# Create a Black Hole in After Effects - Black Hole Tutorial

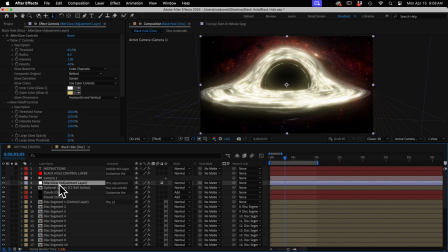(8:11)
And then up here is the Afterglow layer, which adds the glow and also some color to the entire thing. So you can customize this using the controls on this Afterglow layer. If you've ever used the standard glow effect, these controls will be familiar.
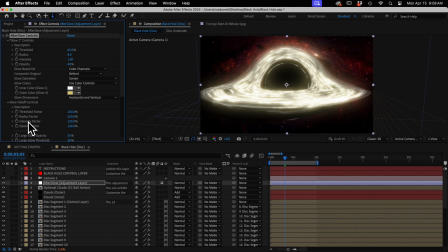(8:27)
This is just a much more intense glow with a much larger fall off.
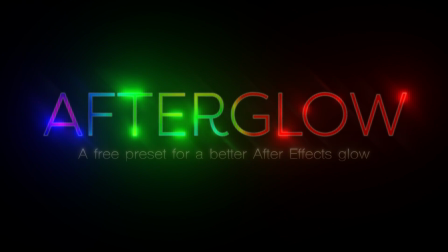(8:32)
And this Afterglow effect is also a free download from creationeffects.com.
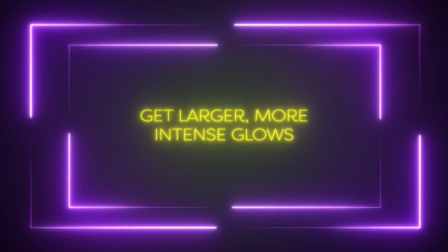(8:37)
So you can go and download it for free anytime and install it.
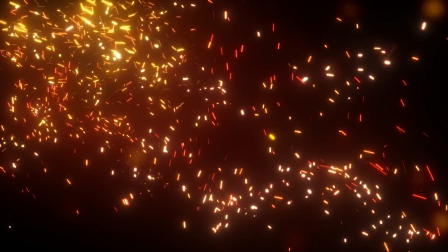(8:41)
And then you can just start using this in place of the standard glow effect because it's a lot better.
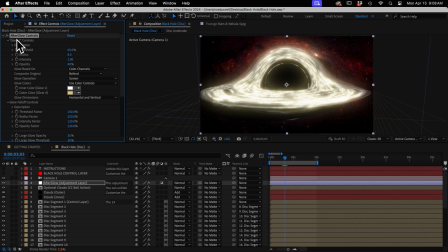(8:47)
The only thing I'll point out in these controls, this first group of controls are the most important, but also pay attention to these large glow controls down here, which is how you get the really large faint glow.
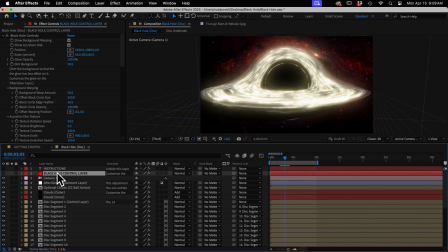(9:02)
Okay, on the black hole control layer, to see all the things you can do, I recommend you just play with the controls. If you want a description of what all the controls are for, you can read the comments on this layer.
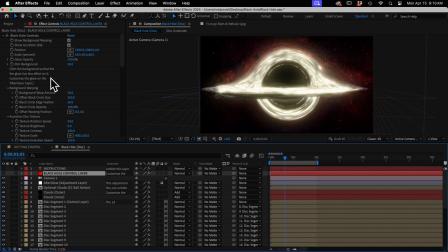(9:16)
I'll just go over a few things here. You can move the entire black hole here, but I recommend you just leave it in the center of the scene if you can, and just move your camera. Then this scale control, you can see it's at about 50% scale,
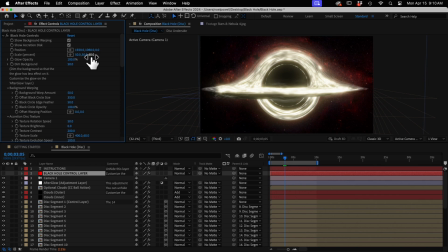(9:33)
except it's at 60% on the Z-axis to sort of exaggerate this horizontal part that's sticking out. If you want to move your camera in for a close-up, you can set these values to 100%. That would be full resolution, which is about 6,000 pixels wide and 5,000 tall.
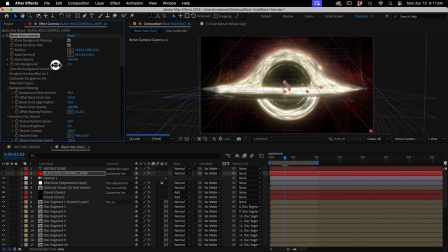(9:52)
This dim background layer, it makes your background image darker, which is necessary because of the Afterglow layer.
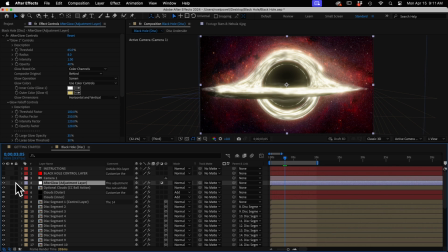(10:01)
The afterglow effect works by adding a glow to the brightest parts of the scene. So unless you want the background to glow like this disc, you need to dim it a little.
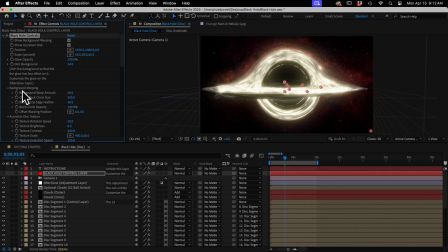(10:12)
These background warping controls affect the CC flow motion effect down here on the background warping layer. If all you want is warping, you don't want the disc or anything, you can just hide all the layers above that background warping layer.
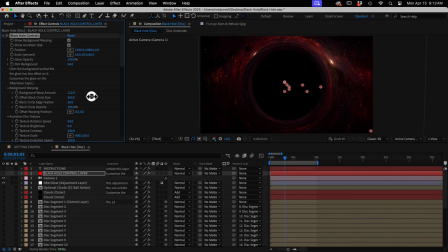(10:29)
So you can control the size of the warp with these controls. And then there's some other controls to adjust the size of the black circle. You don't want to make the circle too big because it will cover up some of the interesting things happening in this warp ring here.
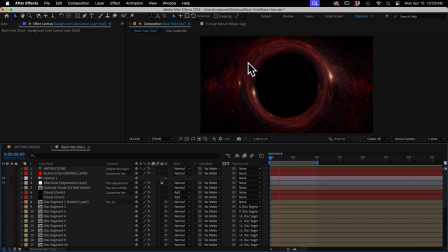(10:46)
You'll see it when you play it back. Some of these stars are moving this way and other stars are moving the other way. So keep that in mind. And I should mention, to get the movement in the warp, either the camera or the background needs to be moving because light needs to be passing behind the warp effect.
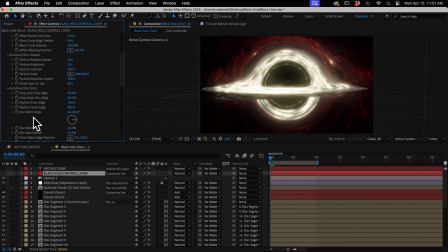(11:03)
All right, a little further down in the accretion disk form section of controls, we have some controls for the outer black edge. That's this layer that I skipped over earlier. It's just a black shape that sits right underneath this lip of the disk.
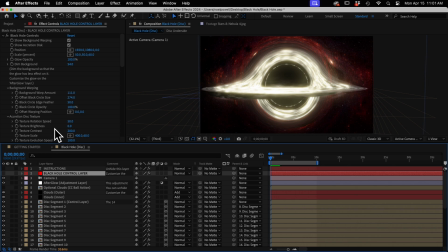(11:21)
And it creates this shadowy area underneath. And why is there a shadowy area, you ask? Well, look it up, because I have no idea. But I studied a lot of black hole simulations and it was there.
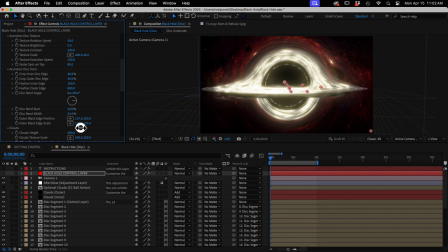(11:35)
So you can adjust the size and position here, or you can just move the layer directly if you need to. I don't think I need to go over anything else here. You can read the layer comments.
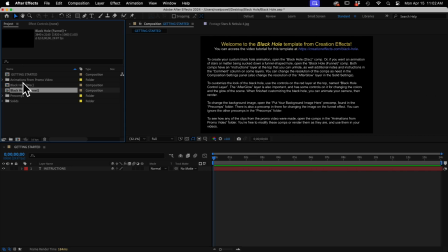(11:46)
So let's just have a quick look at the funnel comp. I'll open that up.
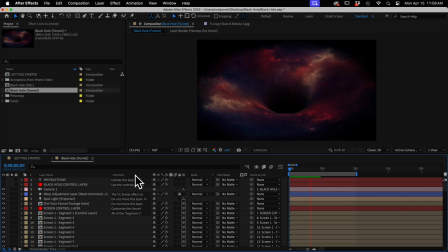(11:50)
This comp uses a technique called camera projection mapping to project the star image onto this 3D funnel shape. I can reveal that shape if I turn on preview mode here on our black hole control layer.
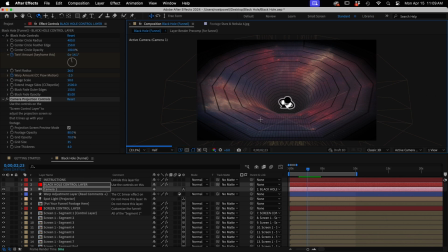(12:08)
Again, I used the free layer bender tool to make this curved funnel.
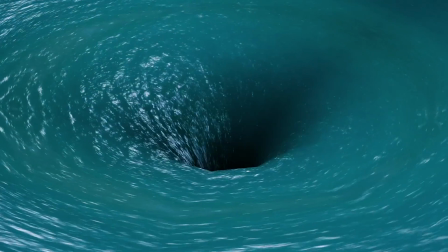(12:14)
I actually made this for another template called Infinite Horizon, where I was playing with whirlpool effects.